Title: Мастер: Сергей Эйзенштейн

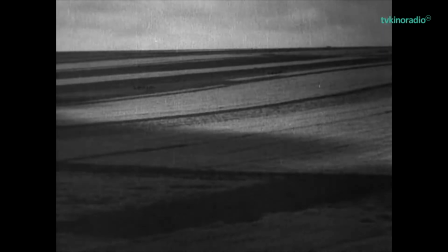(0:08)
В этом году исполняется 120 лет со дня рождения Сергея Эйзенштейна, режиссера, без преувеличения совершившего революцию в кино.
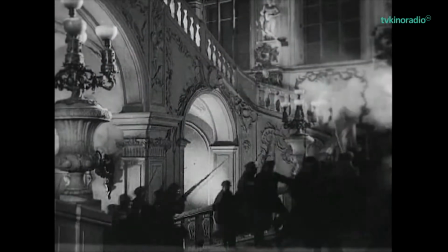(0:16)
Ворвавшись на экран как противник буржуазной концепции кинематографа, он открыл дорогу советскому киноавангарду.
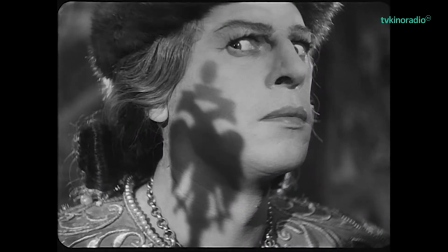(0:22)
Одним из первых он начал теоретическое осмысление феномена кино.
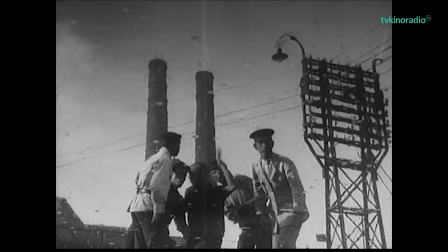(0:26)
Практическим результатом его исследований стала довольно скромная по количеству, но бесценная по своему значению фильмография.
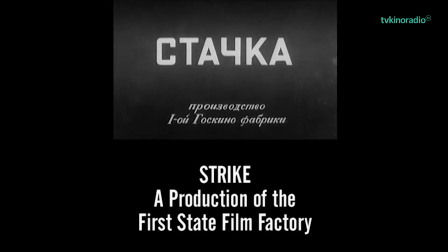(0:34)
Ретроспективным показом любой из его лент «Стачка», «Броненосец Потемкин», «Октябрь», «Старое и новое»,
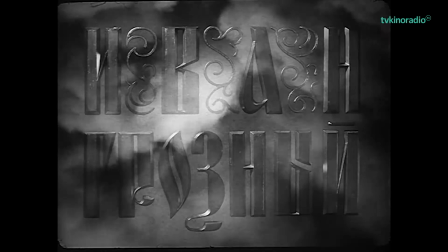(0:40)
«Александр Невский», две серии «Ивана Грозного» гордятся крупнейшие кинофестивали мира.
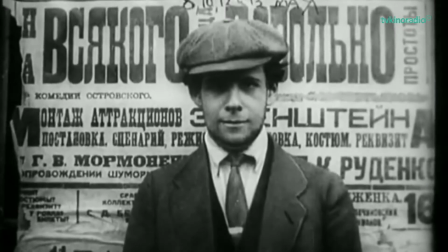(0:45)
Благодаря чему сегодня так ценится творчество Эйзенштейна? В этом ролике мы наметим несколько его новаций.
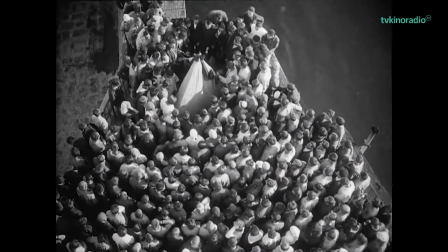(0:56)
Одна из фундаментальных традиций, от которых отказался Эйзенштейн – исследование индивидуальных характеров.
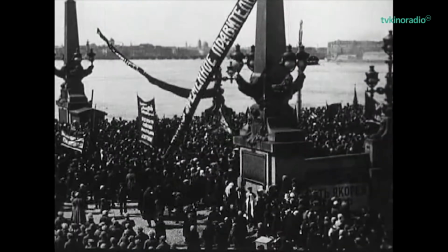(1:02)
Следуя революционной идее коллективизма, режиссер интересовался не отдельными личностями, а массами.
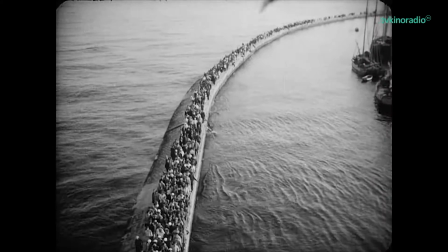(1:09)
Отсюда и отсутствие в ранних фильмах главных героев. Их заменяет герой коллективный, герой-масса.
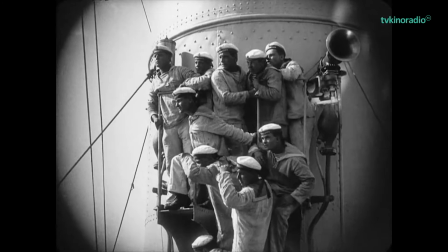(1:15)
Такой подход подтолкнул Эйзенштейна к новому взгляду на актера.
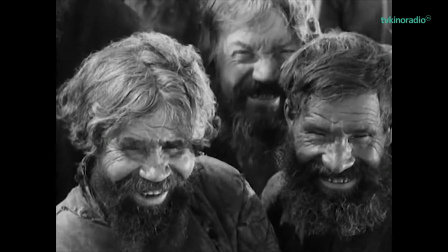(1:19)
Создать образ массового героя с помощью известных исполнителей, обремененных затертыми штампами игры старого театра, режиссер считал невозможным.
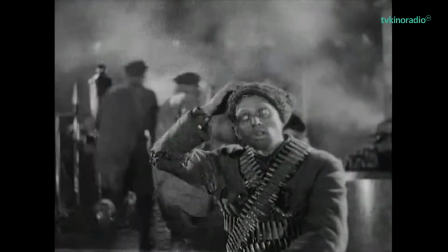(1:27)
Поэтому он разработал концепцию типажа или натурально-выразительного актера.
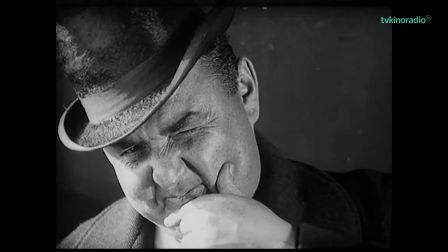(1:32)
Режиссер буквально брал человека с улицы, если тот своим характерным внешним видом, без актерской игры, воплощал необходимый образ-характер.
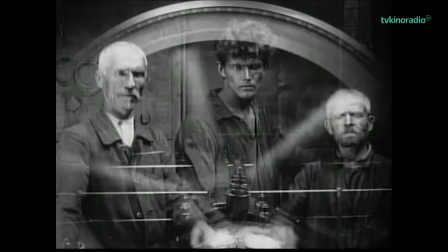(1:40)
Зачастую Эйзенштейн задействовал настоящих рабочих или солдат, поскольку их жизненный опыт совпадал с содержанием ролей.
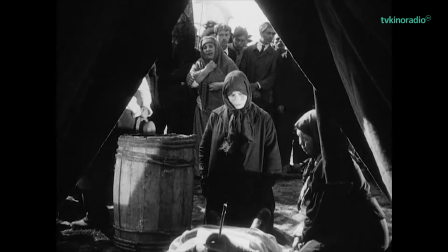(1:47)
Типаж, по мысли режиссера, позволял отразить на экране реальную, необработанную действительность.
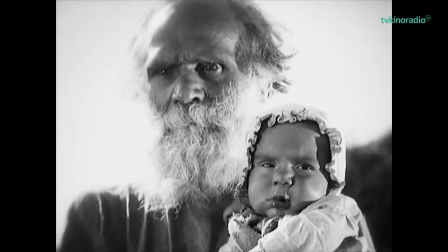(1:53)
Впервые главный герой появляется у Эйзенштейна в «Старом и новом», но любопытно, что, следуя принципу типажности,
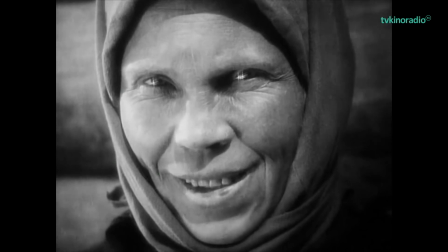(1:59)
режиссер взял на ведущую роль непрофессиональную актрису, крестьянку, чья история была близка к истории ее персонажа.
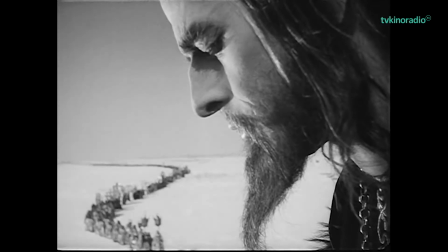(2:06)
В поздних работах «Александр Невский» и «Иван Грозный» Эйзенштейн еще дальше ушел от идеи героя массы,
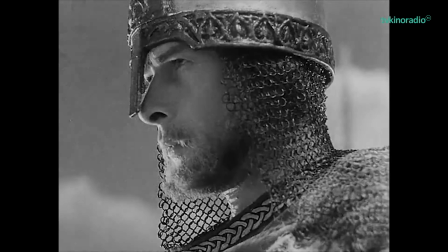(2:13)
однако концепция типажа осталась на втором месте. В обеих картинах исследуются характеры больших исторических фигур,
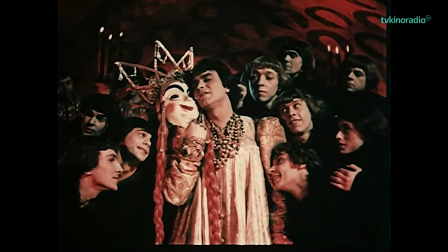(2:20)
но главные герои обязательно окружены сонмом ярких, запоминающихся персонажей типажного характера.
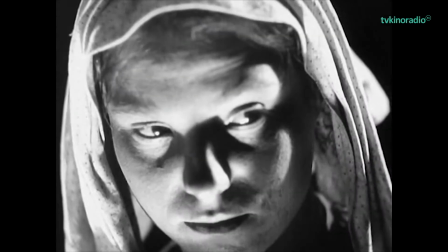(2:31)
Понятие типажа неразрывно связано с новым взглядом Эйзенштейна на возможности крупного плана.
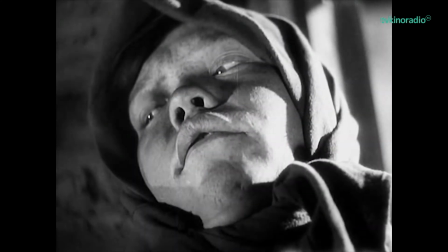(2:37)
С помощью света, ракурсов и точно подобранной актерской фактуры режиссер не просто выражал в лаконичной форме характеры, но создавал емкие,
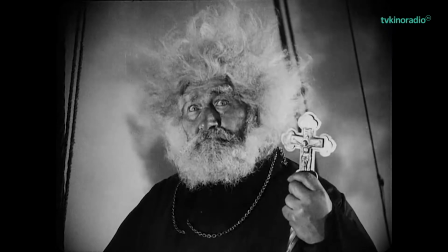(2:45)
обобщенные образы-эпитеты, будь то образ пролетариата или черных сил реакции, и даже шире – счастья или трагедии.
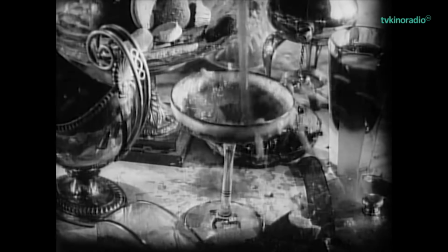(2:53)
Также эффектно режиссер использовал крупные и детальные планы предметов. Вспомним знаменитые пенсне доктора из «Броненосца Потемкин».
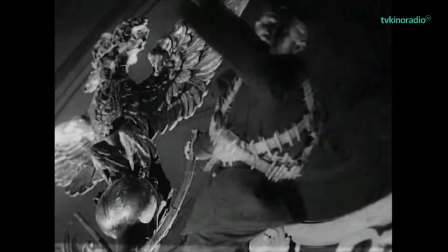(3:01)
Во многом благодаря Эйзенштейну выразительный крупный план стал одной из запоминающихся черт советского киноавангарда.
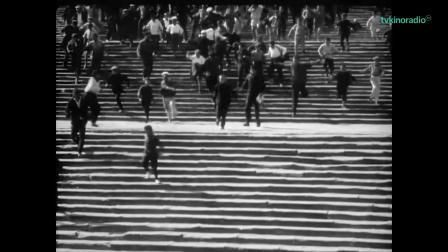(3:12)
Вернемся к теме драматургии. Эйзенштейн пытался порвать с традиционной сюжетно-фабульной конструкцией.
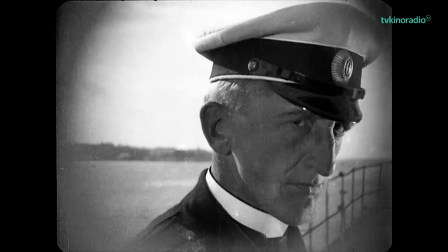(3:18)
«Долой индивидуальную цепь событий, интригу-фабулу», – манифестовал режиссер.
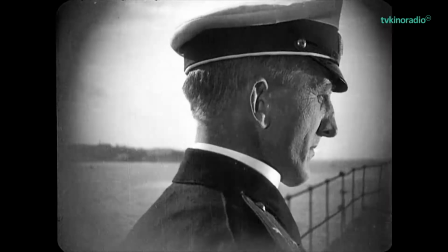(3:23)
Однако в действительности он скорее скрестил традицию с новаторскими идеями.
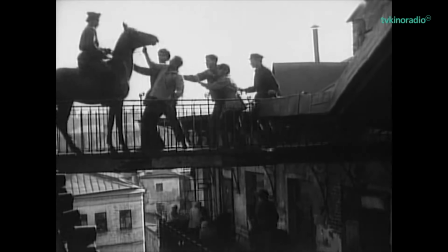(3:28)
Конфликт в его картинах развивается по знакомой со времен античности схеме – экспозиция, завязка, развитие, кульминация и финал.
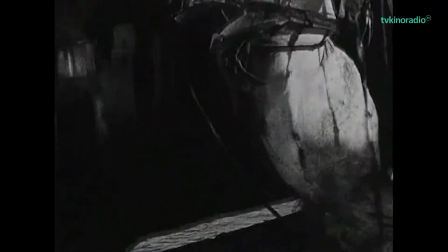(3:36)
Фильмы, к тому же, делятся на главы, что упрощает считывание этой схемы.
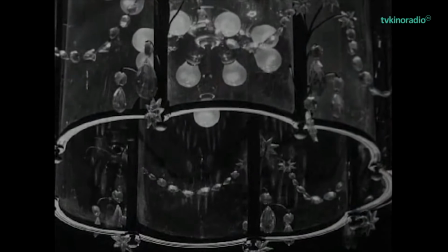(3:41)
Новшество же состоит в том, что конфликт развивается не как взаимодействие людей и характеров или развитие бытовых и любовных перипетий.
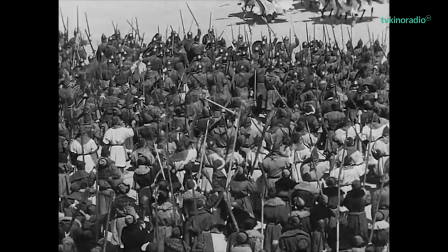(3:49)
Конфликт задается непримиримостью сторон, угнетателей и угнетаемых, и проявляется в многогранности событий действительности.
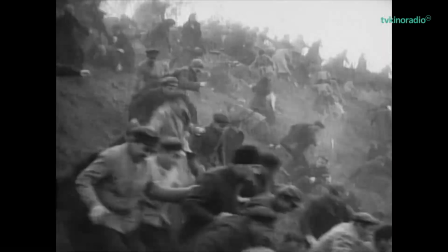(3:56)
Не зря, например, сюжетом «Стачки» Виктор Шкловский называл взаимодействие масс.
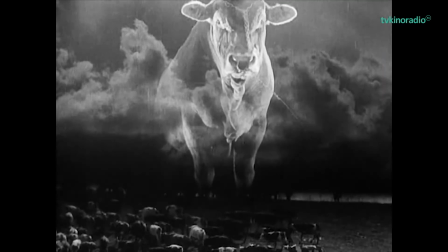(4:01)
Григорий Козинцев говорил, что Эйзенштейн создал в кино эпос. И произошло это благодаря драматургическому обобщению.
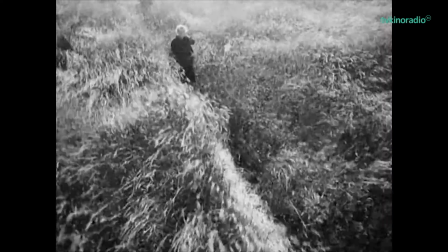(4:09)
Отдельным, зачастую небольшим событиям режиссер придавал патетическое звучание.
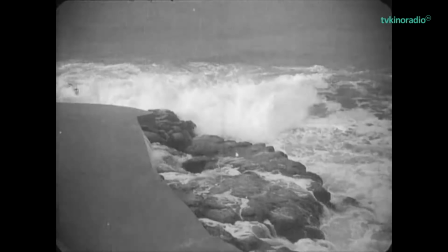(4:13)
Например, в «Броненосце Потемкин» масштаб классовых столкновений задается начальными кадрами – вечное противостояние моря и суши.
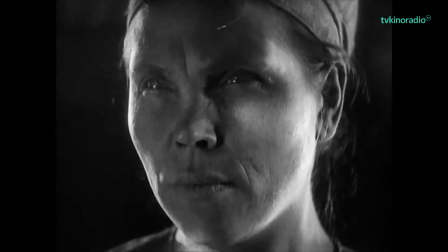(4:21)
А самые напряженные кадры старого и нового связаны с интригой – даст ли молоко сепаратор, купленный на общественные деньги.
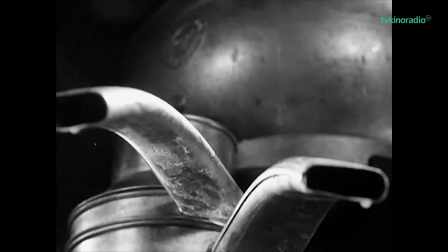(4:28)
Эйзенштейн делает этот момент ни много ни мало водоразделом эпох.
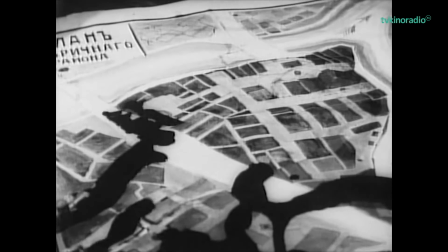(4:32)
А переходя к следующей теме, вспомним еще один способ обобщения – монтажный, когда одно явление с помощью монтажа ассоциируется с другим.
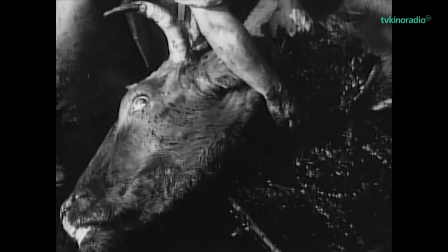(4:41)
И тут известный пример – метафора разгрома бойни в финале «Стачки», когда параллельно монтажом сталкиваются кадры подавления народного бунта и забоя быков.
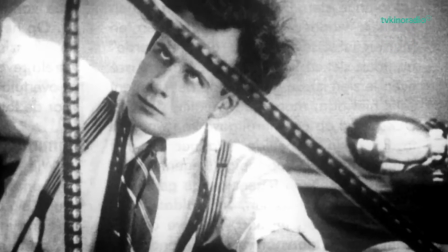(4:54)
Пожалуй, наиболее революционное открытие Эйзенштейна находится в области монтажа.
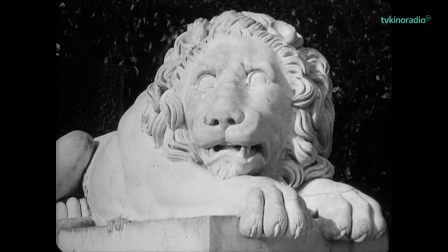(4:59)
Наряду с коллегами Львом Кулешовым и Всеволодом Пудовкиным он создал базу теории монтажа в кино.
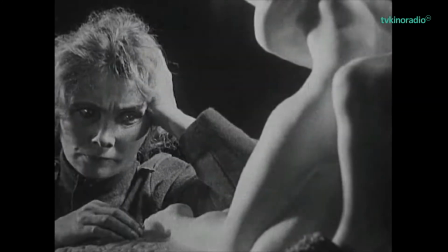(5:04)
Ключевые положения, из которых исходил Эйзенштейн, заключаются в следующем.
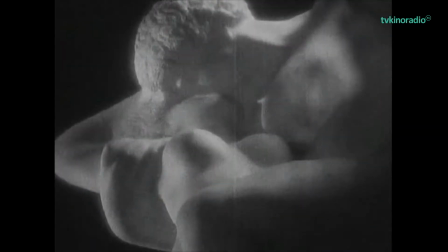(5:09)
Монтаж двух кадров – это не сумма их смыслов, а произведение, то есть некий новый третий смысл.
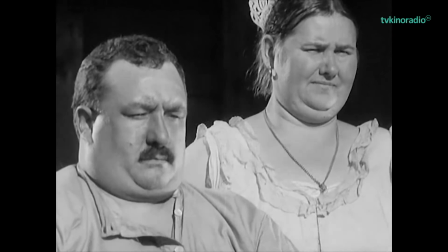(5:15)
И монтаж – это столкновение, конфликт, планов, пространств, смыслов и так далее.
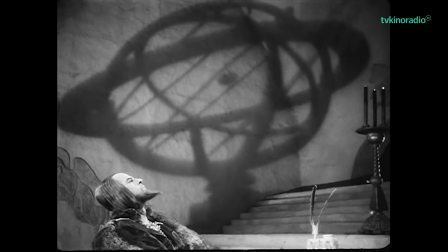(5:20)
Развивая эти идеи, Эйзенштейн пришел к типологии из пяти основных приемов киномонтажа.
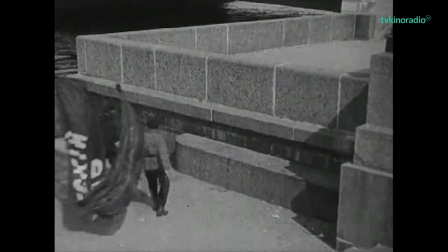(5:26)
Метрический монтаж, основанный на временной длительности монтируемых фрагментов.
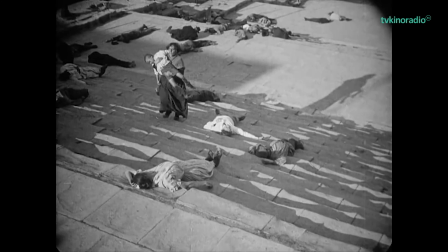(5:31)
Ритмический монтаж, основанный на ритме или внутрикадровом содержании. Тональный монтаж, основанный на эмоциональном звучании кадров.
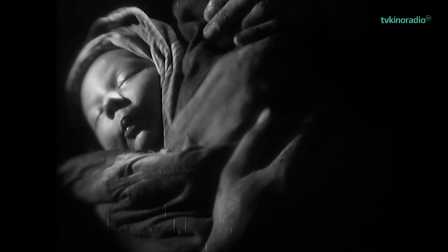(5:39)
Абертональный монтаж, который можно охарактеризовать как синтез метрического, ритмического и тонального монтажа.
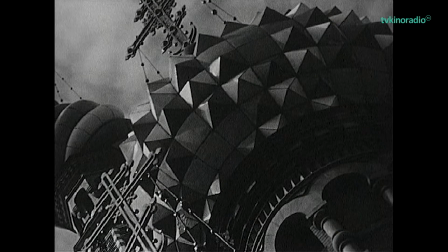(5:45)
И интеллектуальный монтаж, который предполагает конфликтное сочетание идей и понятий и апеллирует не к эмоциям,
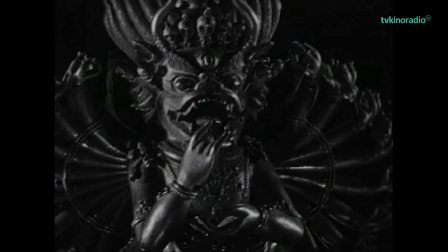(5:52)
а к мышлению и интеллекту, строится на метафорах и ассоциациях.
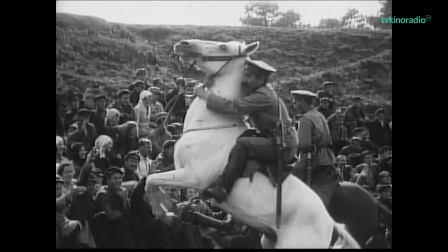(5:56)
Примеры подобных монтажных решений можно найти как в картинах самого Эйзенштейна, так и в классике кино и современных фильмах.
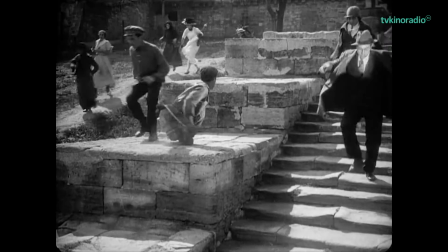(6:07)
Еще одно важное понятие, введенное Эйзенштейном – монтаж аттракционов.
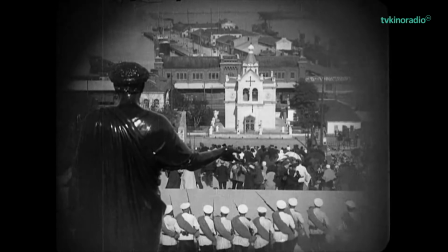(6:12)
Под аттракционом режиссер понимал всякий элемент, подвергающий зрителя чувственному или психологическому воздействию,
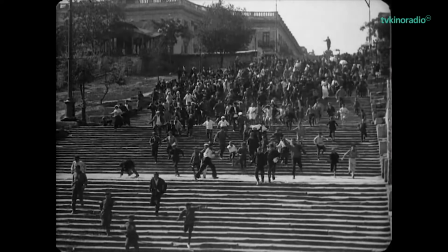(6:19)
опытно выверенному и математически рассчитанному на определенные эмоциональные потрясения воспринимающего.
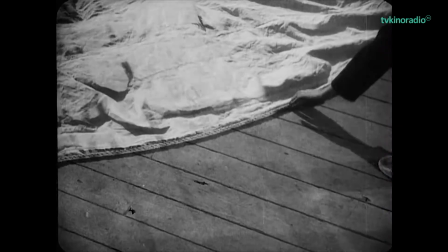(6:25)
Таким образом, монтаж аттракционов – это последовательность эмоциональных, шокирующих элементов.
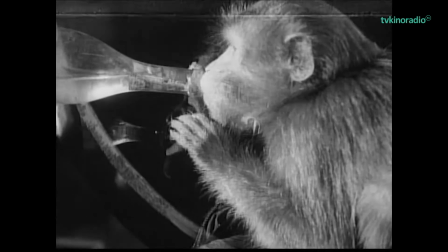(6:31)
Аттракционом могут служить самые разные вещи – кадры с неоднократными экспозициями,
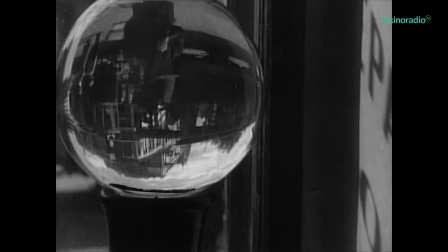(6:36)
эффектные наплывы, ракурсы, киногеничная фактура или гениальные эпизоды.
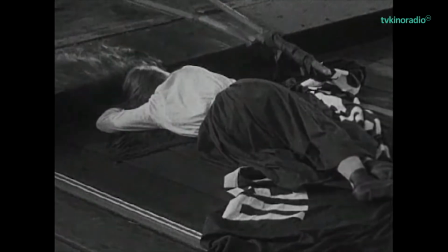(6:41)
Метод, как считал Эйзенштейн,
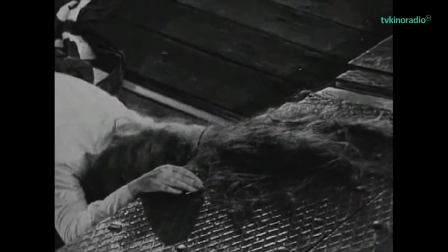(6:43)
позволял удерживать внимание аудитории и одновременно на подсознательном уровне управлять ее восприятием, проще говоря,
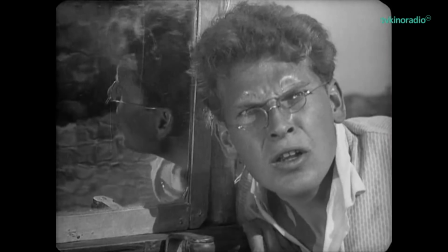(6:50)
манипулировать зрителем. Не случайно некоторые самые известные эпизоды из фильмов Эйзенштейна построены как раз на принципе монтажа аттракционов.
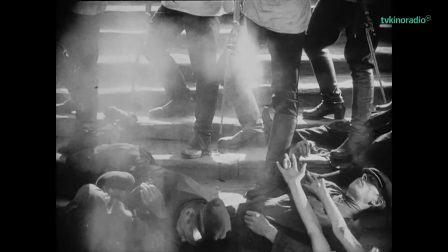(6:59)
Например, хрестоматийная сцена расстрела на лестнице из броненосца «Потемкин».
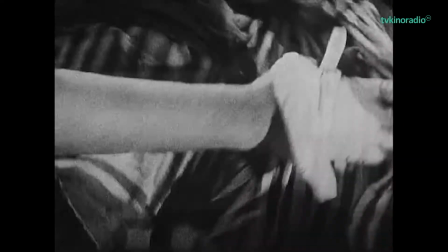(7:08)
После вышесказанного кажется очевидным вывод, что кинематограф Эйзенштейна крайне манипулятивен.
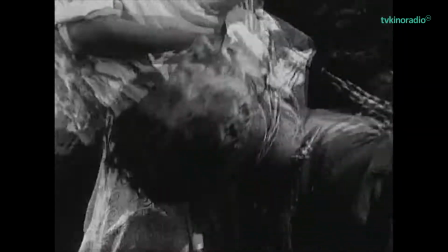(7:14)
По этой причине Андре Базен и другие исследователи кино характеризовали творчество Эйзенштейна не иначе, как кинематограф насилия.
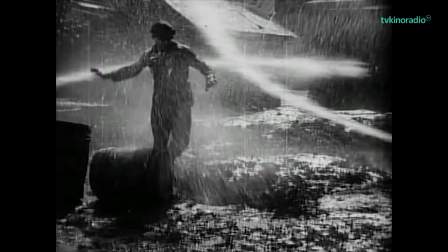(7:22)
Под этим имеется в виду, что режиссер производит акт насилия над зрителем,
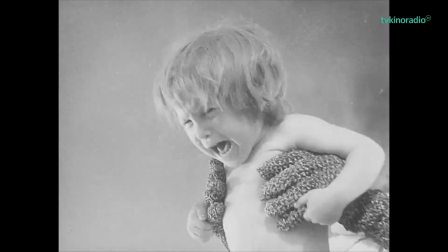(7:27)
кинематографическими средствами утверждая определенные идеи, навязывая собственные отношения и не оставляя простора для размышления.
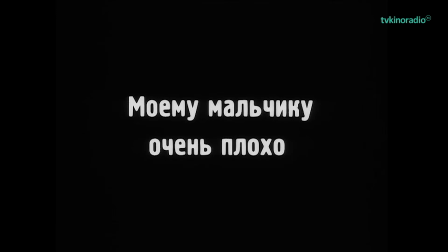(7:34)
В подтверждение приведем впечатление Луиса Бюнюэля от «Броненосца Потемкин».
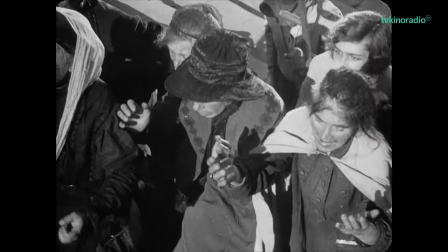(7:39)
«Выйдя после просмотра на улицу, мы готовы были возводить баррикады. В итоге даже вмешалась полиция».
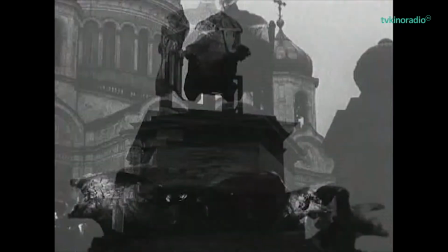(7:45)
Впрочем, такой открыто манипулятивный подход во многом является следствием эпохи
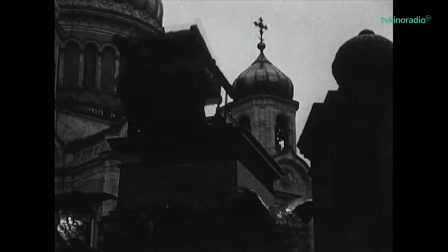(7:50)
и искренней веры Эйзенштейна в возможность преобразования мира к лучшему силой искусства.
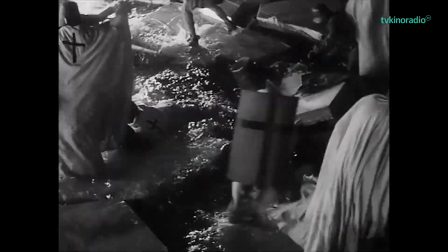(8:00)
И действительно, своим кинематографом Эйзенштейну удалось изменить мир.
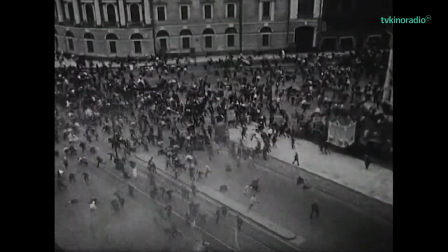(8:05)
Во всяком случае, память о мире. Режиссер убедительно показал свойство кино мифологизировать прошлое, подменять собой историю.
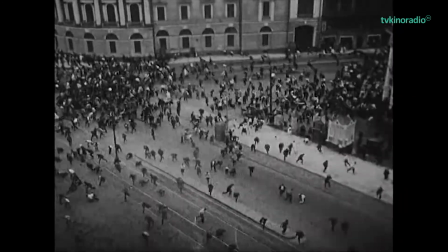(8:12)
Его картины, всегда связанные с важными историческими событиями, давно вытеснили сами эти события.
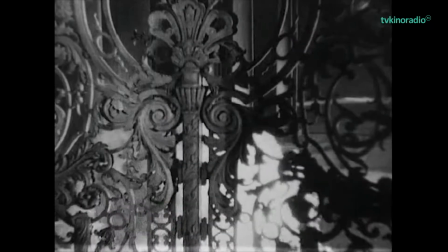(8:18)
Самый яркий пример – взятие Зимнего, каким оно показано в октябре.